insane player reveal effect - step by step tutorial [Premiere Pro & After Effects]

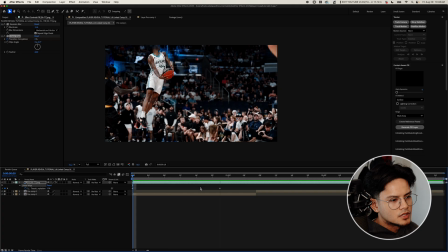[12:29]
Right now, our effect is pretty linear, so we're going to ease the keyframes.
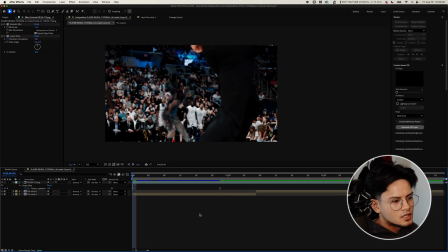[12:35]
See how that looks.
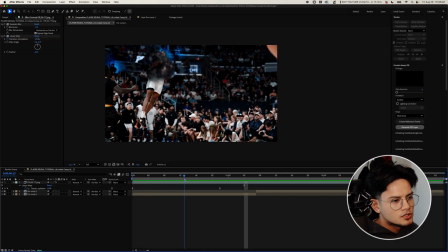[12:40]
And then if you want to, it is eased, but I think I want it to be really fast at the end of the clip. So I'm going to select those keyframes, click this graph, and then we can drag this like this.
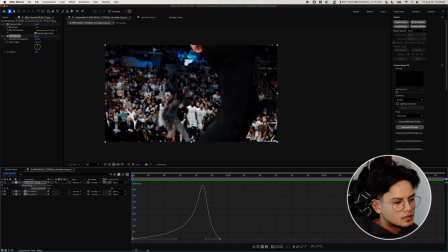[12:58]
Yeah, I like that. And then I think I'm just going to drag this a little bit over so the peak kind of,
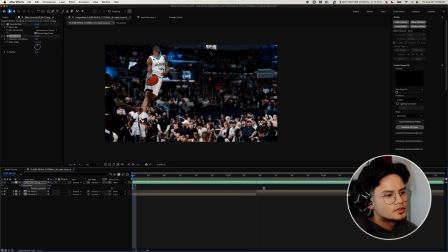[13:15]
yeah, that feels better because I want it to speed up as it also speeds up. And that's pretty much it. That's the effect.
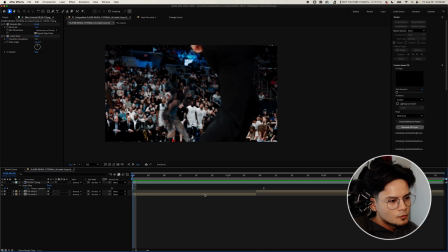[13:23]
And now we're just going to add some final touches to really complete the effect and make it look even better.
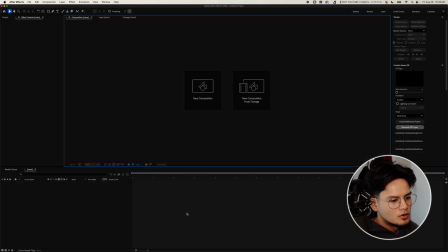[13:30]
So I'm going to save this and open Premiere Pro back up.
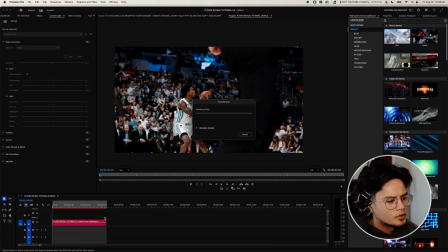[13:35]
So it should just be available in your Premiere Pro. I'm just going to render it so we can view it in full speed.
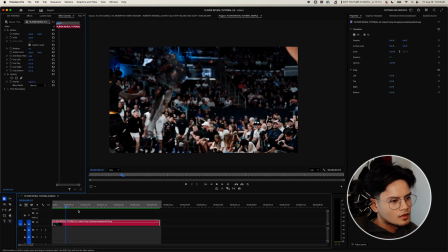[13:43]
Now that we have it open up on Premiere Pro, we are going to add some final touches. I'm going to use my Essential Effects and Transitions pack for Premiere Pro just to add those final touches. So I think the first thing I want to do is I want to add a shake and flicker as it's revealing.
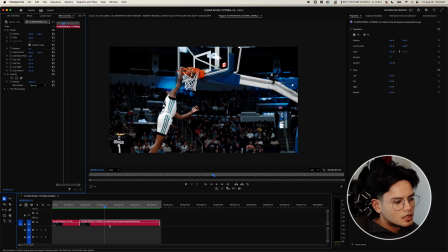[13:57]
So I'm going to cut it, and then I think I want it to stop as he dunks.
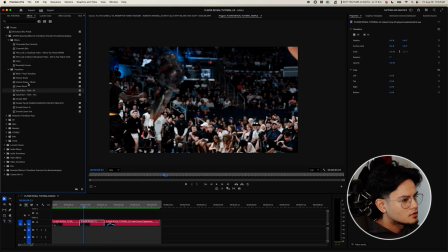[14:03]
So I have an intense shake and flicker effect. We're going to drag that on.
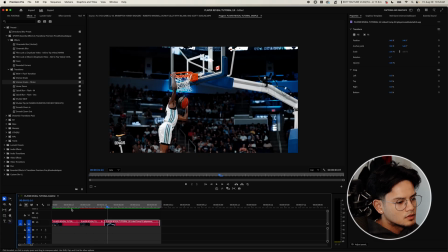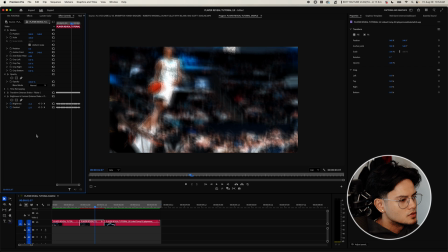[14:16]
Okay, so my only thing with it is that you can't really see the effect. So what we're going to do is just turn off the shake, leave the flicker.
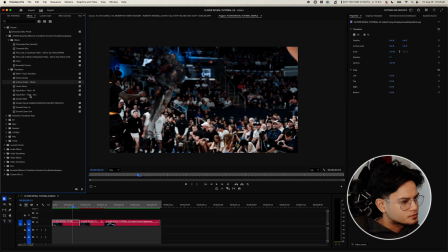[14:29]
Okay, sick. And then I want to add a quick blur flash on the beginning,
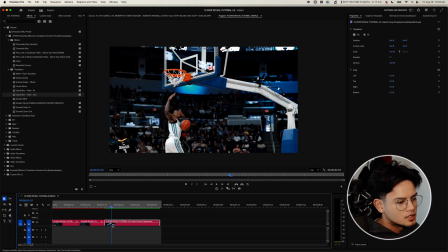[14:37]
so it kind of transitions to the flicker better. And then same thing here, we're going to add a quick blur to transition back to no flicker.
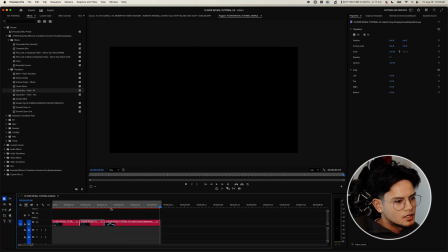[14:46]
Nice.
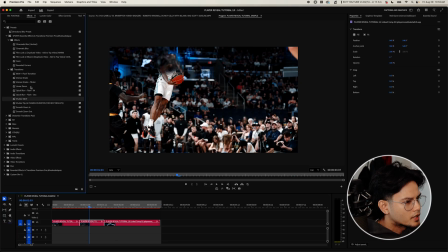[14:50]
And then I think I want to add my black and white transition. Yeah.
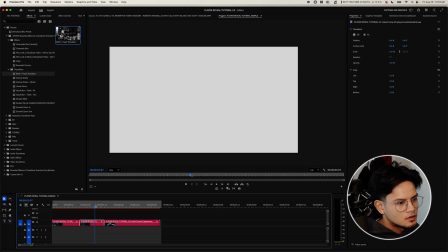[14:56]
Nice.
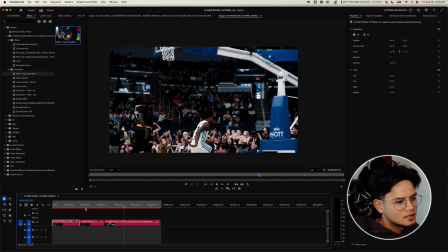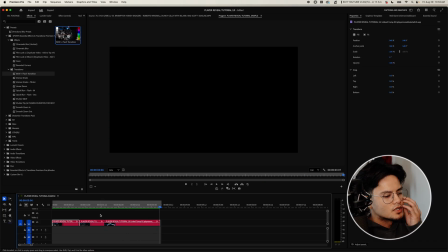[15:04]
Sick. So I'm pretty happy with that. Again, there's so many other things that you could do to complete this effect, make changes to it.
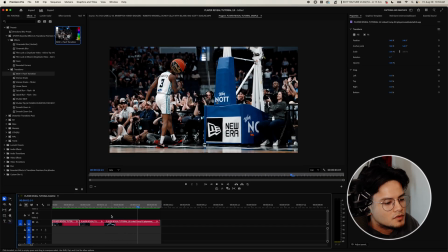[15:12]
And again, you don't even need these final touches.
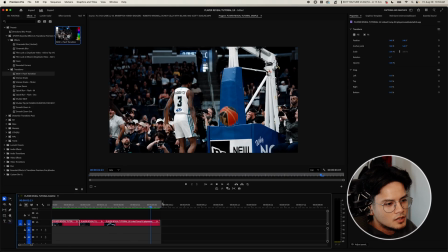[15:14]
You can keep it as simple as it was in the beginning. But that's essentially how you do the player reveal effect.
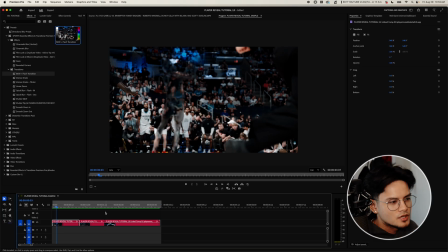[15:21]
I can't wait to see you guys try it. Tag me, let me see what you guys do with it. Again, thank you guys so much for watching my tutorials. I truly appreciate you guys. I wouldn't be able to do these tutorials if it wasn't for you guys. So thank you again for all the support. And my hoodie is coming out soon.
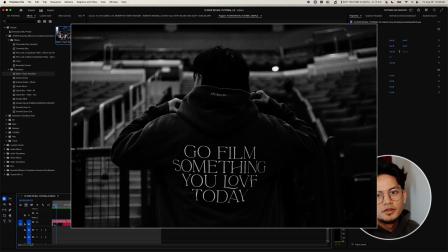[15:36]
I will be announcing the pre-orders tomorrow, so check that out as well.
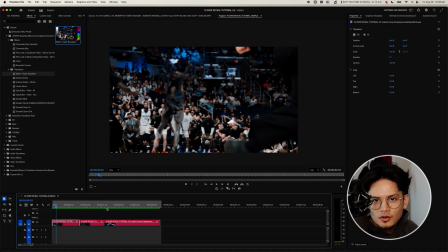[15:42]
Again, go film something you love today, and peace.